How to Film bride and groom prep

And with the bridal prep, I'm able to get what I need to get. The bride, the photographer is able to get what they need to get, and same with the groom. So if you do shoot different styles, just remember that you can always just tell the photographer, get what you need to get, and then I'm gonna get what I need to get. That way you're true to your brand, your couples are hiring you for your personality and your work, and you wanna have work on your website that they see to really match the work that you're giving them. So do not ever just walk into bride prep, and if you just see that they're in the room, a bridal suite, do not feel like you have to stay there and be in that bridal suite because you don't. Always look for the best light because bride prep is the time of the day that we are able to sort of have a little bit of control. Early on in my career, I remember thinking this just looks awful. And I never really spoke up and got things to look that they should look. And the more you do this, you get more comfortable with it, your work starts to look better, brides respect you more, photographers, planners respect you more, because you're going the extra mile to make your content look a lot better. And now I'm gonna go in the computer and show you guys pretty much everything that I just said right there live. So we're gonna dive into that right now.
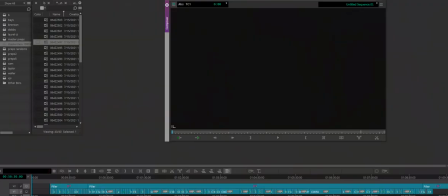946s
Okay, this is the portion where I'm going to walk through a lot of different weddings throughout the years. A lot of these clips are going to be very random, very sporadic, but I'm going to walk you through the cameras that I'm using, how I set things up, and again, talk about
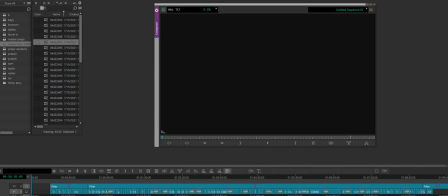963s
ways to counter any type of resistance that you actually are going to most likely encounter on the wedding day.
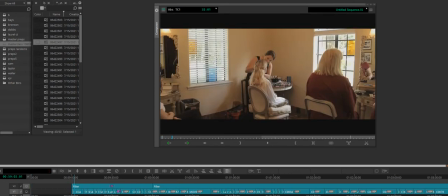972s
So typical bride prep, it's going to look like this.
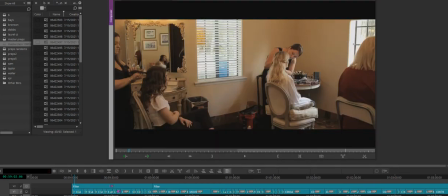977s
Obviously, this is not where we want to be, what we want to do, because you've got, let me take this.
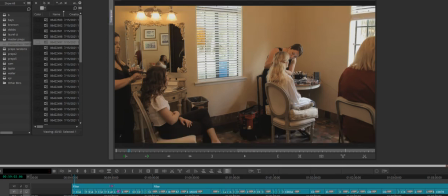985s
I always put a 16:9 filter on the frame because immediately it gives it more of a cinematic feel. And that's what I want, but I'm going to take it off just for the shot. Notice these fluorescent light or these tungsten lights up here. These are not your friend Any time you can avoid these, you need to at all cost,
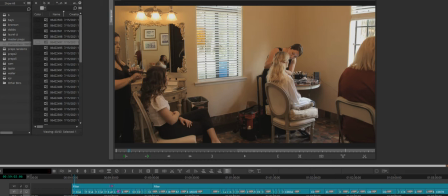1004s
because these are going to make our girls look very orange, mustardy, and we do not want that. On top of that, right away, when I walked in here, I noticed there the tungsten lights and the beige walls. Now, beige walls are my favorite wall color to shoot in, and I'll talk about that why here in a little bit.
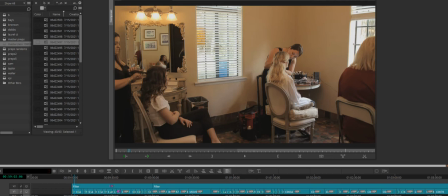1023s
So we've got our tungsten, we've got our natural light. What this is going to do to our bride is it's going to throw a lot of different color and shade on her face,
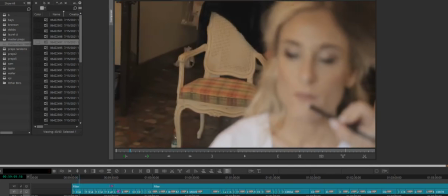1034s
which is right here. Now, this is all just raw, unfiltered, unedited, ungraded.
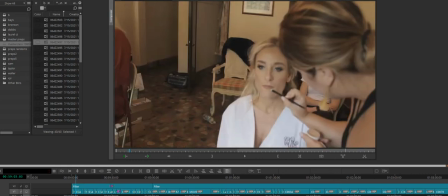1042s
And this is not the situation that I want this to be. So as I said in the intro to this course, the way I handled this was I found a room I loved.
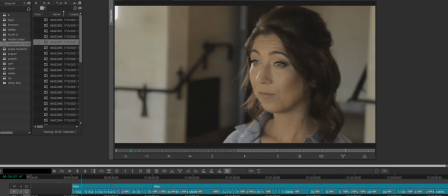1054s
And of course, I found a bridesmaid or someone in the wedding party where I could bring in and have them model that light that I really want.
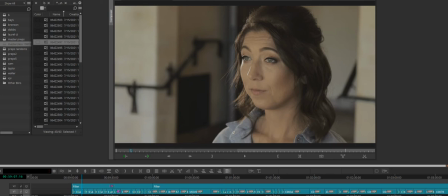1062s
This would be a very soft, even light, which is very ideal for situations. And once I had our model, I noticed right away her eyes, there was a lot of catch light in her eyes.
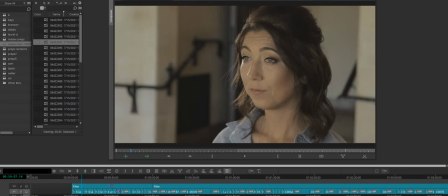1077s
I thought, okay, this is perfect. The light is very even. It's very clean. There's not oranges or greens. The skin looks like skin. And this is a very usable image. So I, of course, talked to the makeup artist.
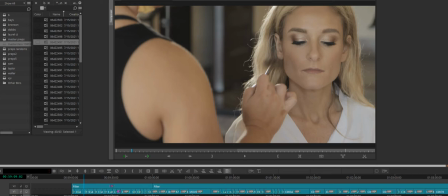1092s
Absolute sweetheart, was more than happy to move our bride. We brought the makeup chair.
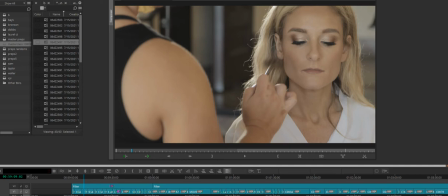1098s
And I always, for these shots, I always tell the makeup artist I need a blush brush, something to do with lips, and something to do with an eyebrow pencil, whatever that stuff's called. Those are the three things that I'm wanting to showcase in the overall film.
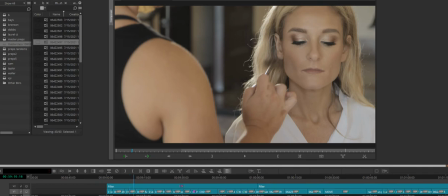1114s
And this was all shot with a Canon 1DC. Canon 1DC is a very easy camera to grade.
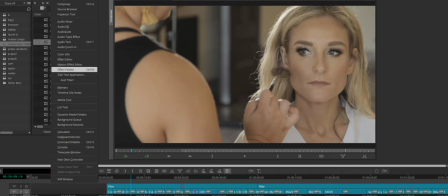1120s
I'll just do that now. If I were to be re-editing this film, this is how I would grade it with the Canon 1DC.
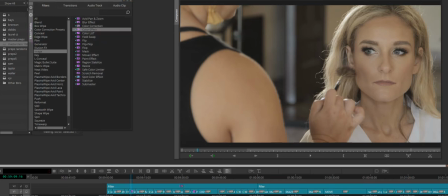1129s
All I do is I use the image editor inside my Avid Media Composer. I don't know any videographers using Avid Media Composer. I'm the outcast when it comes to editing.
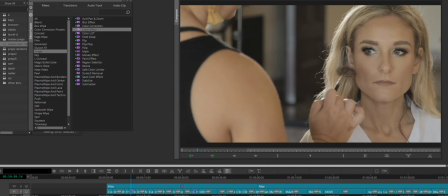1143s
I'm the outcast to color grading. I'm the outcast of shooting weddings. I take that title proudly because I always want to be completely different. And if I were to color grade this,
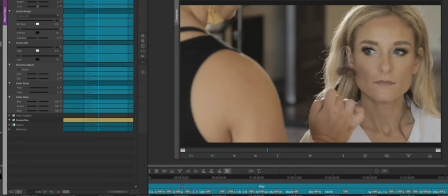1155s
all that I would be doing is I would add probably 15 contrast and then maybe 20 saturation. And I would be absolutely in love and okay with this image.
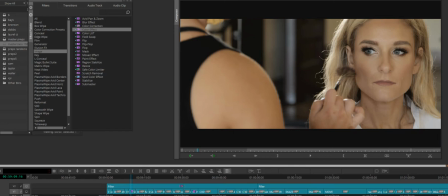1172s
And then I'll put the 16:9 back on there to give it more of that movie look. And this is a very usable image.
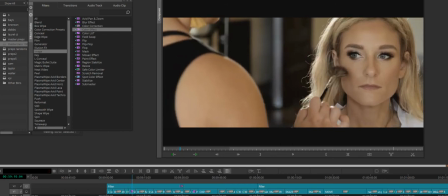1180s
Very clean, crisp. If you notice, there is the back of her hair is lit up. That's because I have a torchlight behind her. And I did this because I wanted to separate her hair even more from the background.
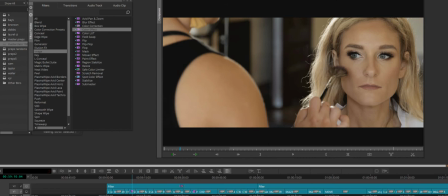1195s
Because if you're trying to get a real cinema look, you want to add different elements and depth to your image. So we're focused on her eyes. We've got the rim light on our bride.
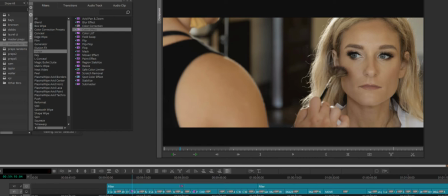1207s
And we have some foreground with our makeup artist. So we got three elements here to really make up this image. And it comes to life. Now, same exact room.
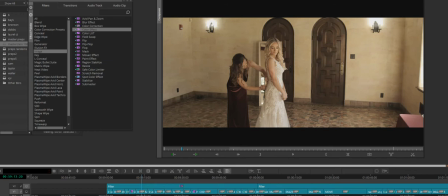1222s
This is the room we were just in for makeup. I don't know if it was this wedding, but this venue has the bridal suite.
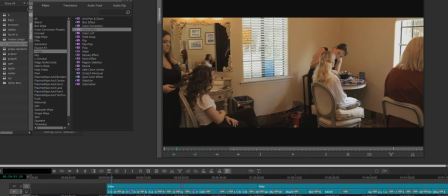1232s
And one wedding, the photographer wanted to do the dress in here. I don't think it was Chelsea's wedding, though. But just to give you an idea, this would be the room that some photographers would want to shoot with,
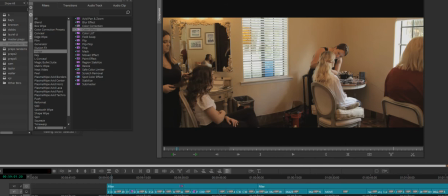1248s
and they would most likely, if they're wanting to be in this room, they're going to want the tungsten light on there as well. And we don't want that. We want very clean, pretty. Like I said in our intro, we want our bride to look sexy, and we want to be her favorite vendor.
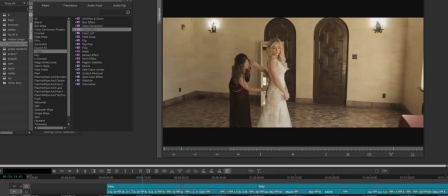1263s
And this room right here is gorgeous for putting on the dress, for preps, letter reading. You can do anything in this room because you've got the beige walls, which is very ideal. And you have, there's some windows over here you can't see, and you got natural light pouring in.
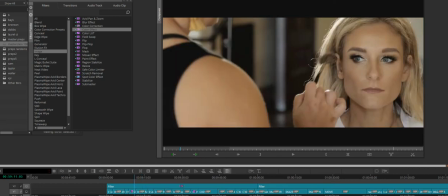1280s
Why I really like beige walls opposed to white walls, because if these were all white, it would take away from the bride. Since the walls are that sort of that beige-ish look, it's going to complement the skin, and you're going to be able to backlight the hair
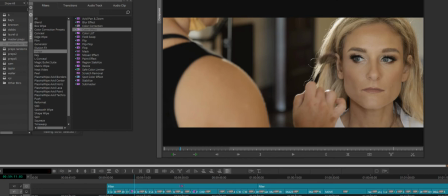1298s
a lot easier, and this is going to pop more than it would with a all-white room. An all-white room is just going to give a very washed out, boring look, and we do not want our couples to have that with cinema.
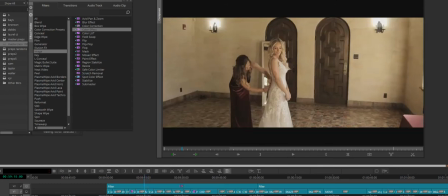1314s
This mirror here I found from the other room, and I always, you'll notice in a lot of my clips, and I'm going to talk about finding props, shooting through posters, reflections, candles.
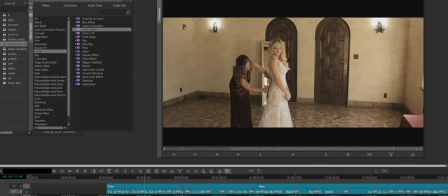1327s
I once shot through a microwave and it was absolutely beautiful. You need to learn how to use reflections to your advantage.
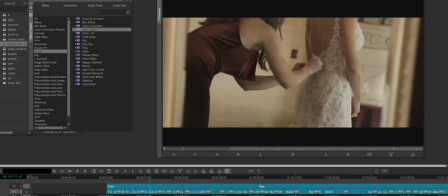1335s
And right here, this is just through the mirror on my 51-4 Zeiss.
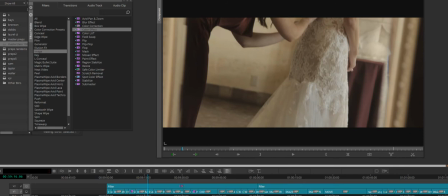1344s
And there you can see the actual mirror there.